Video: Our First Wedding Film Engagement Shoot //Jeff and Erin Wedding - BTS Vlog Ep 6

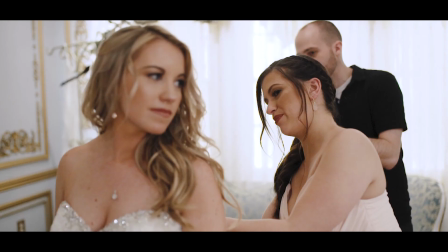4:11 You can just act like you move your hand up, Yeah, that's all you have to do.
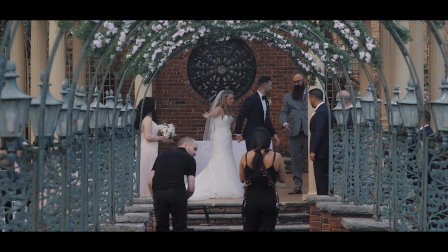4:17 Just up and down, up and down. Nice to see you. A little pause there and now bring it up.
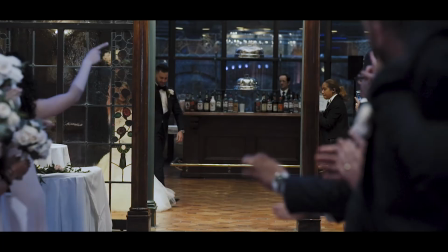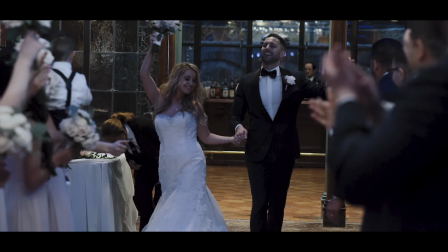All right, guys. So it's a little later in the night. Things that crazy, you know, it's a wedding. That's what happens. So we didn't get a lot of chance to vlog. So reception time, all the formal dancing's done. Now it's time to party.
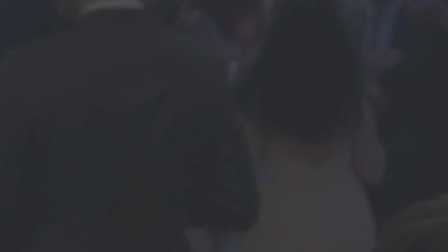4:45 Let's go check out what's going on.
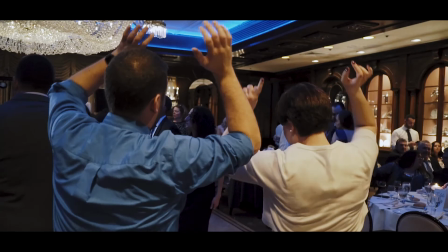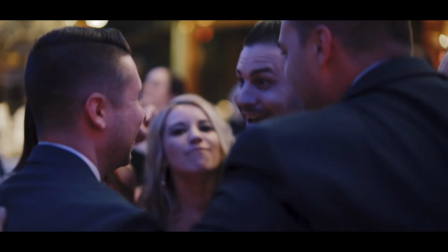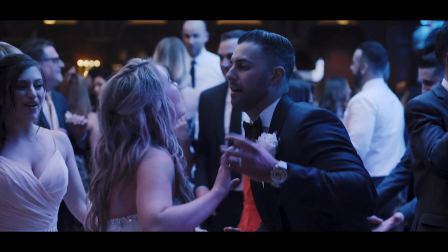All right, guys. so wedding's over we got a lot of great footage today really excited about what we captured today plus with the engagements that's when we shot Jeff and Aaron are a great couple glad we got to shoot their wedding day so we're gonna go catch a little bit more dancing and then we're gonna pack up and head out of here was a great wedding day overall got a lot of cool stuff excited to this guy around the camera which is I to start editing it so you will see that soon or might have already seen it because this is a v-log so it happens after. Just kidding. So this is the end.
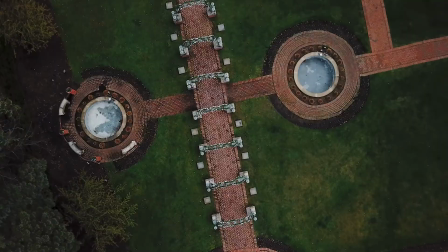5:41 Just kidding. We're back. The following morning we came back to get some drone shots because the lighting wasn't ideal for droning yesterday.
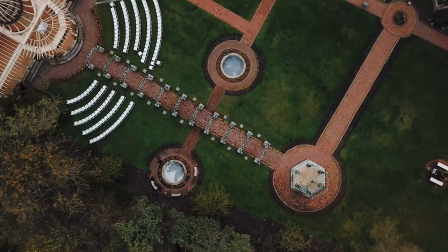5:48 It was very harsh midday when we got here. So we're going to get some shots now that's a little earlier in the day.
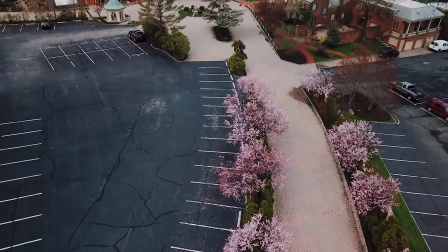5:54 It's going to look really good. It's got all this nice soft even light so we're going to do that now.
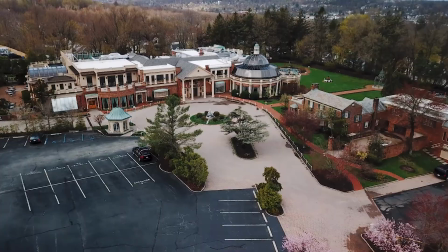5:59 And then we're going to wrap everything up and we're going to head back home and we'll see you guys on the next vlog see ya